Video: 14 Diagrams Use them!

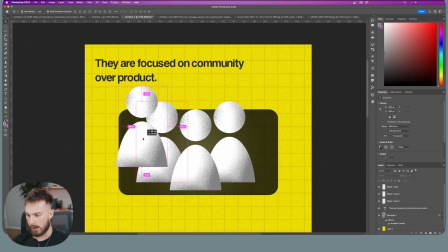So I'm going to hold down Option on this one, drag it out and up, and then make sure it's behind everything. Then hold down Option and Shift, drag it to the right. There we go. Looks pretty good.
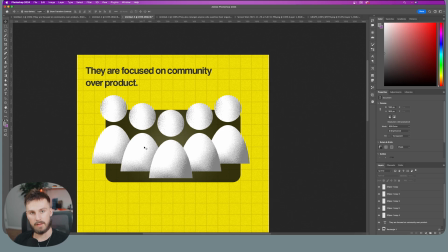One thing we could do, I've seen Iman Ghazi do this before, and that's why it's important to study others, take their styles.
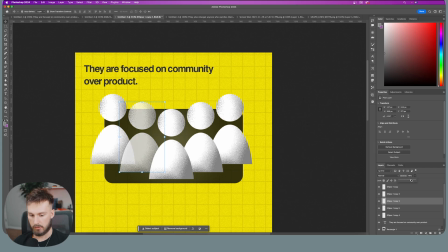One thing that he has done is just turn down the opacity of this. So I'm going to change it to 85, change this one to 85 as well, then change this one to 75. So going down by 10, and this one to 75 as well.
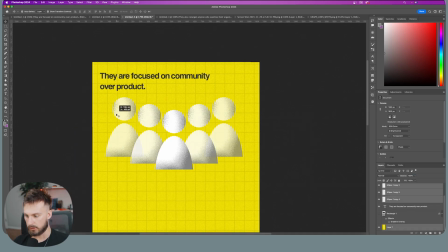From there, I'm going to uncheck this rectangle because I don't want to scale it down just yet. I just want to scale. We're locking the background here to then scale these down.
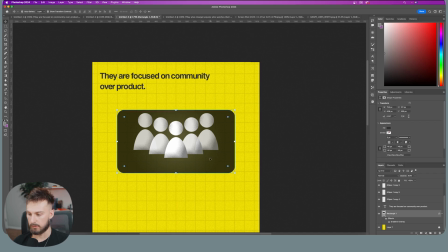So we can just highlight everything and scale it pretty well. Then I'm going to recheck the rectangle here and make it fit within this pretty well.
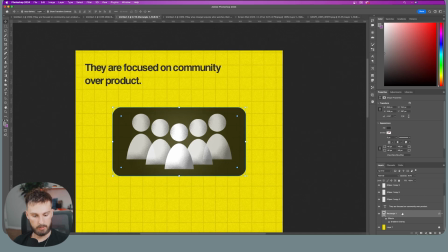One thing I think we could do with this rectangle is add a little bit of a stroke to it. So I'm going to double click, go over to stroke and put this white stroke on it.
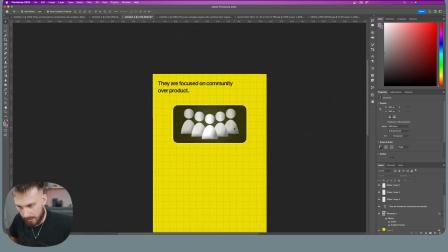So around 4 pixels and keep the color white. So we have the community visualized here, and we're still building out the diagram. We know that diagrams are connected with lines, so we need to build other icons to connect it.
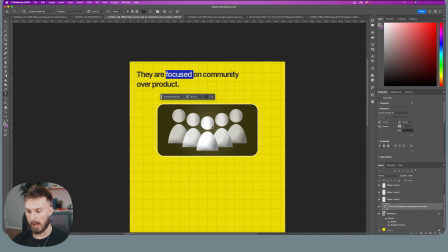One thing though that is important here is focused on community. How can we show that this community is the main focus? One way to do that is either creating a circle around it, but I don't think it really fits because we already have a rectangle around these icons.
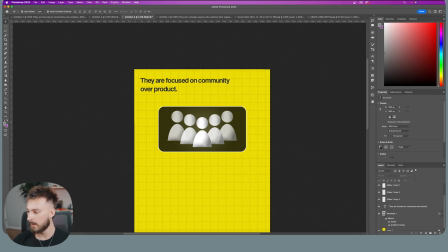So I'm going to create a star to show, hey, this is the thing that we want to focus on. So what I'm doing is going over to my shape tool here, going over to polygon, and then I'm going to click.
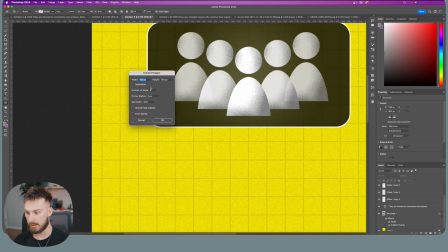You're not going to click and drag, just click once and it'll bring up these settings here. I'm going to keep the number of sides at 8, the corner radius at 0, star ratio at 40%, and then keep these at 100 right here.
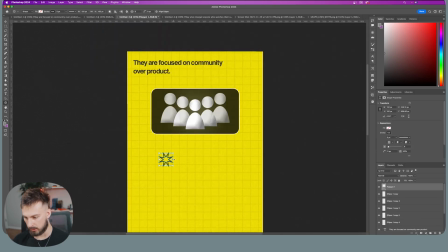Just copy this if you're following along and then hit OK. From there, I'm going to just click and hold Shift to scale this uniformly.
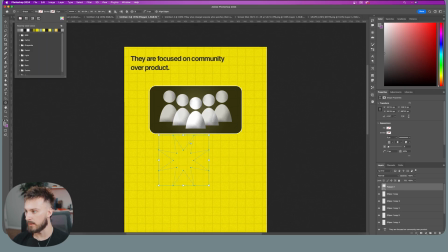And then I'm going to change the stroke to nothing and then the fill to a grayish black.
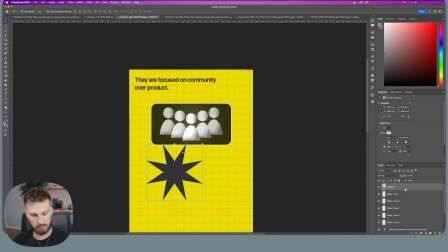I'm going to scale it up a little bit more. I think I'm going to add a gradient to this as well. So I'm double clicking, going over to gradient overlay.
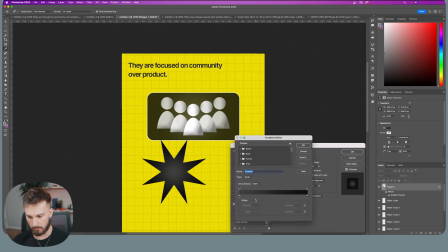And I already like the gradient that's on here. Just maybe mess with the scaling of it. Go into the gradient and mess with this little thing right here.
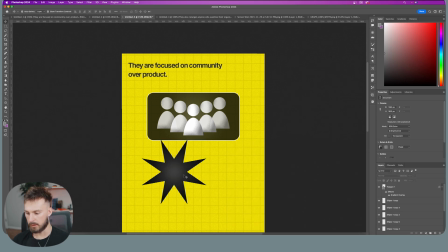Hit OK and then scale it up a tad bit more. Hit OK and that looks pretty good. I'm going to drag this over here to the left and make sure it's under everything.
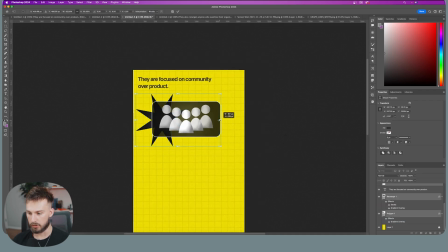We now have our community icon. One thing I'm going to do is just scale it down even more. This is a really important note. Scaling things down makes it fit within the frame, because as we see, it's the same exact thing here, but it's just bigger within the frame.
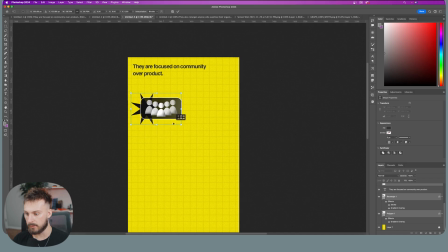But as soon as I highlight it all and scale it down, it all of a sudden makes it feel a little bit more premium. That's a note. So if you're working on a frame and it doesn't seem that premium, scaling things down can achieve that premium effect if you make it fall within the aesthetic, of course.
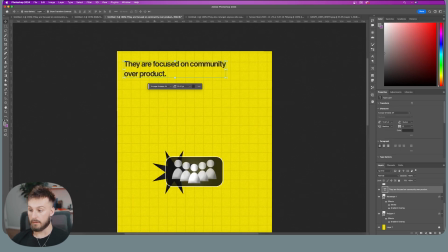All right, so we have our community icon. The next thing to focus on is the product keyword.
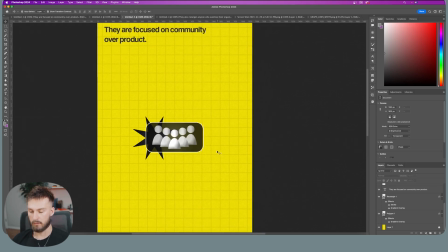All right, so we want to show the product. Of course, this video is about Imi Ramen. So the best way to show Imi Ramen is not create an icon, is to actually just show their product that we're talking about.
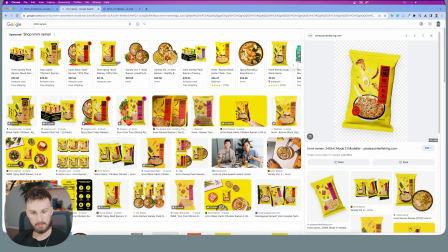So I'm going to find that online. So here we go. I found a product and I'm going to download this and bring it into Photoshop.
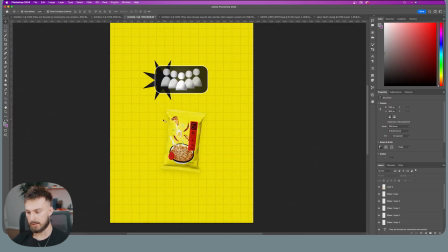Okay, now that I have this in Photoshop, it's obviously blending in with the background a little too much. So we need to do some things that make it visually pleasing on screen. I think one thing is adding a shadow to it. So I'm going to double click, go down to drop shadow.
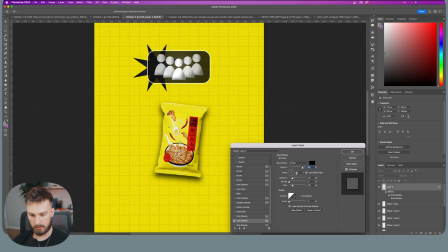And the settings I have in are already pretty good. You can copy this if you're following along, and I'm gonna hit OK.
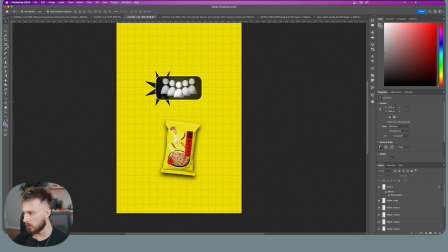Looks a little bit better. I think one thing we could do is add a circle around it. So I'm gonna go over to my shape tool, go to ellipse, and then hold down shift and drag to create a perfect circle. Change the stroke to nothing. Change the fill to, let's go for a blue here.
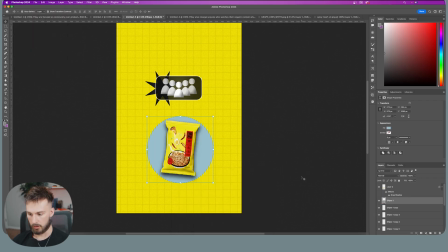I'm gonna hit OK to make sure this is under our thing. Scale this down a little bit. And then to make it fall within the aesthetic a little bit more, I'm gonna click on my ellipse shape here, right click on the layer, rasterize layer, and then I'm gonna do the selection of it. So I'm holding down Command on Mac, going over to my ellipse layer, going over to the image within that layer and clicking.
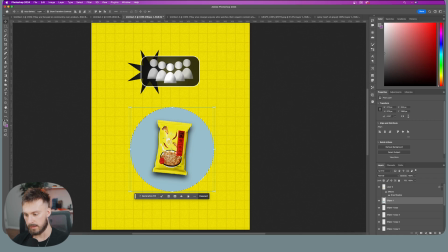And then it's gonna select the circle here. I'm gonna hit B on my keyboard, and then I'll make sure I'm gonna scale this up a little bit, make sure the hardness is at 0, keep it at dissolve, then go over to the color selector tool.
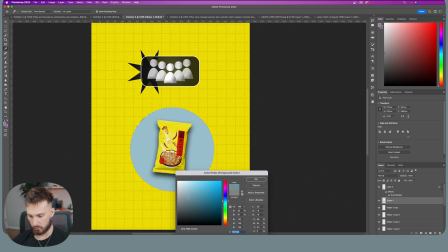I drop the background here and then change the color to a darker blue just by dragging it down and then start painting. I'm gonna do this one more time, just dragging down the blue color to make it darker, and we're building out this shadow effect here.
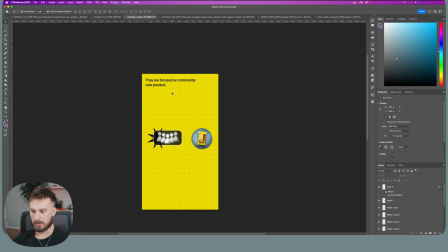Looks pretty good. Hit Command D, and then I'm gonna scale this down. Okay, so one thing that's important here is we need to visualize they, right?
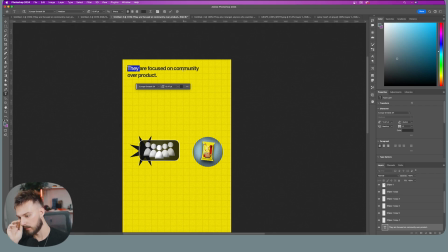They are focused on building community over product. So another part of this is really understanding the concept of the video. When we watched it before, you realize that I'm talking about how they're marketing their content or how they're marketing their organic content. So we want to show that, hey, Imi, as in they,
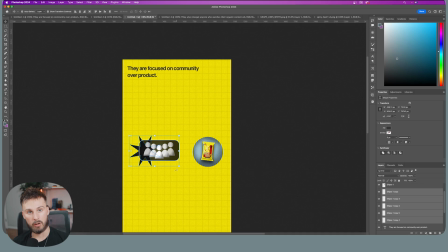are choosing to use community building organic content rather than creating content that just talks about the product. And we're doing this in a diagram way. So we still need to visualize they, and we want to visualize that they are doing community content.
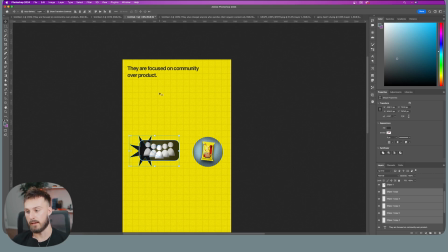So we need a visual for content and they. So obviously for they, we could just do their logo. And then for content, we could do a video icon. So that's part of like understanding the concept of the video. And then expanding upon words here is they is just their logo.
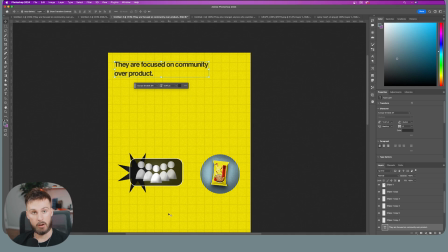And then video content could just be a video icon. So I'm going to look that up for inspiration.
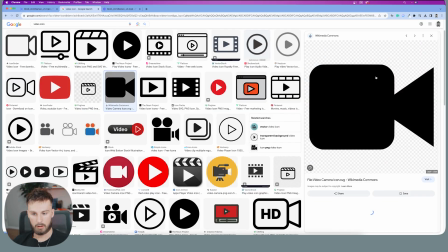Let's look up video icon. Right off the bat, I'm getting this right here.
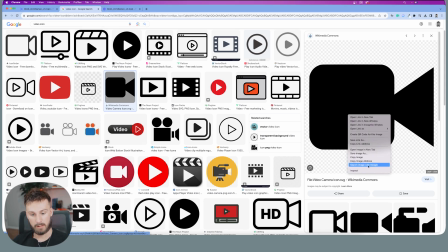And as I talked about before, if I just downloaded this and put it into my frame like I'm going to do now, it's going to end up looking pretty cheesy.
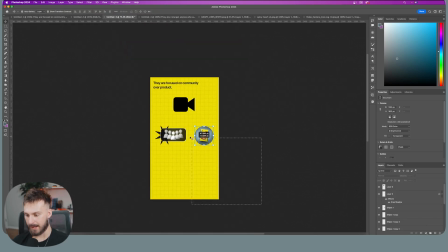As you see, as soon as I put it within my frame, it automatically makes everything feel cheesy because this is a cheesy icon.
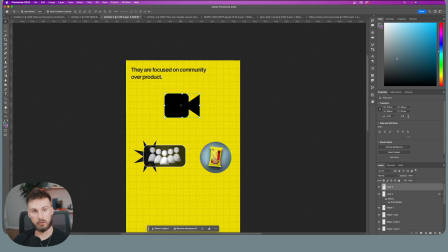Now it's a high quality icon, meaning that the pixel resolution of it is high quality, and that's why I downloaded it and not recreated it.
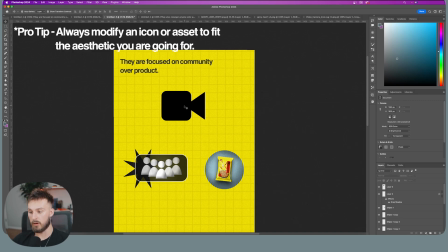But to make it not feel cheesy, we need to have it fall within the aesthetic we want. So what I'm going to do here is click on the layer, make a selection over it by hitting Command and selecting this picture here.
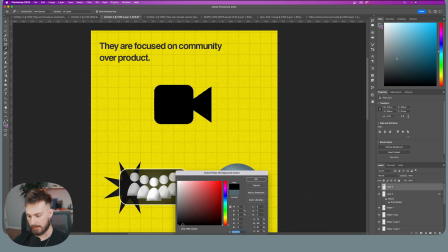And then I'm going to hit B on my keyboard. I'm going to click on the black and then choose a lighter black, more of a grayish black.
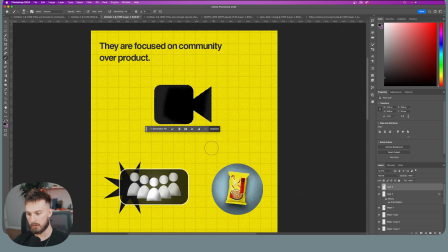Just scale this down a little bit and start to fill this in. I think I want to go a little bit bigger and then also more of a lighter gray for sure.
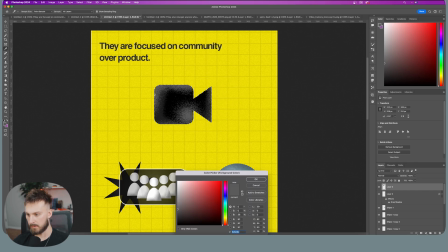There we go. Now I'm going to mix this with a little bit more of a darker gray.
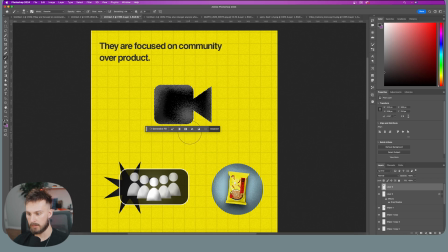We're just adding this grunge effect to it to make it fall within that aesthetic we really want.
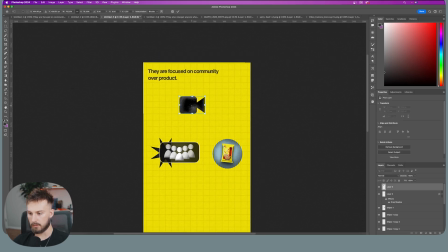And there we go. It instantly looks a lot better. Scale it down a little bit. And then we want the Imi icon to represent they.
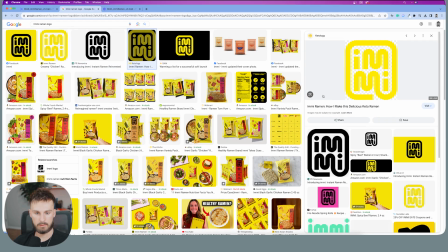So I'm gonna look that up, Imi. And then we got this one right here where we could download this. I actually don't want to download this because if we look at it, it's a low quality asset. Downloading things like this is gonna make it look blurry within our frame. Now, if this is the last resort thing, you can use it.
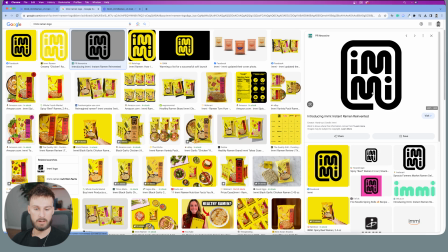But since we have one right here that's super high quality, all we need to do is download it and then remove the background, and I'm going to do exactly that.
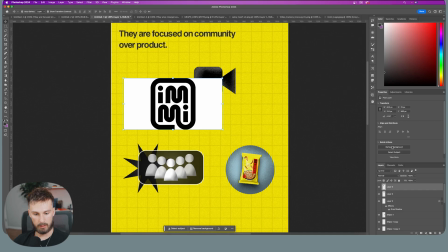So I have the logo opened up here in my frame. We're going to hit the remove background in the quick actions.
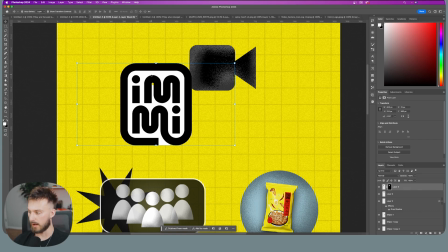You can see it removed all the white on the outside, but we're still having some issues on the inside. So I'm going to go over to my wand tool and then click the white and then hit delete.
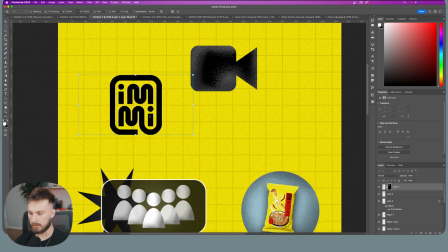And there we go. The entire background is removed. There's no need to really mess with the logo here because it's their logo.
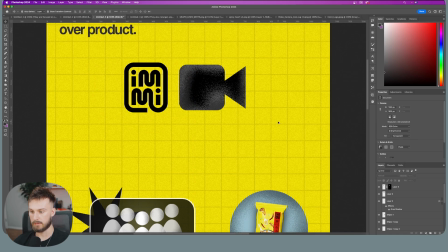It looks like this for a reason. So I'm just going to downscale it, put it next to this right here. I think we need to add one more step to this.
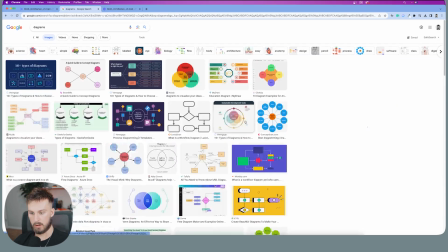If we look at classic diagrams here, we notice they keep things within circles or boxes.
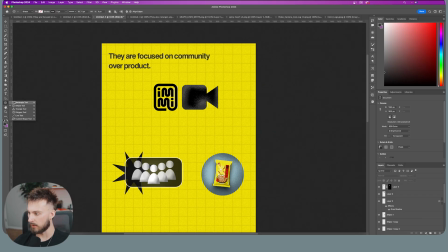So let's do that as well. I'm going to take my rectangle tool here and create a box around it, make the edges a little bit more rounded.
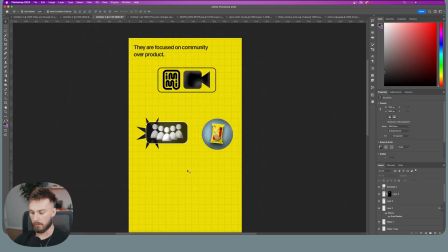And then I'm going to keep the stroke here at 6. So we're starting to build out this diagram. Of course, one of the main things of a diagram is they have these connections here with lines.
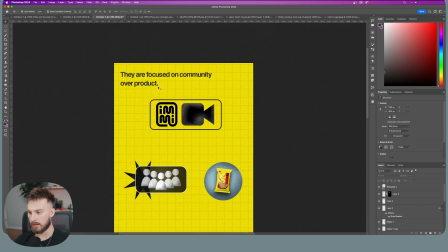We want to do exactly that. I'm going to make those connections. So understanding the sentence as well, they focused on community over product.
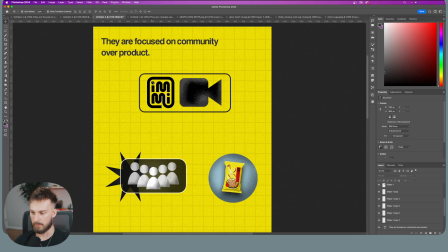So we don't want to make a connection of EME focusing on the product here. We just want to make a connection that, hey, EME is focusing on the community with their content.
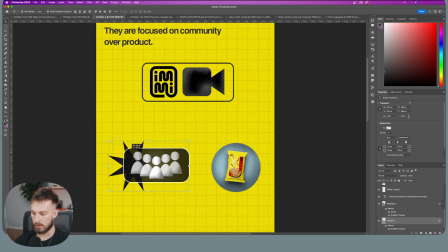So we're just going to draw a line from this here to the community icon. To do that, hit P on your keyboard.
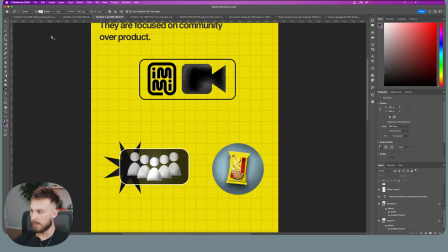It's going to bring up the pen tool. And then what we can do is make sure it's on shape.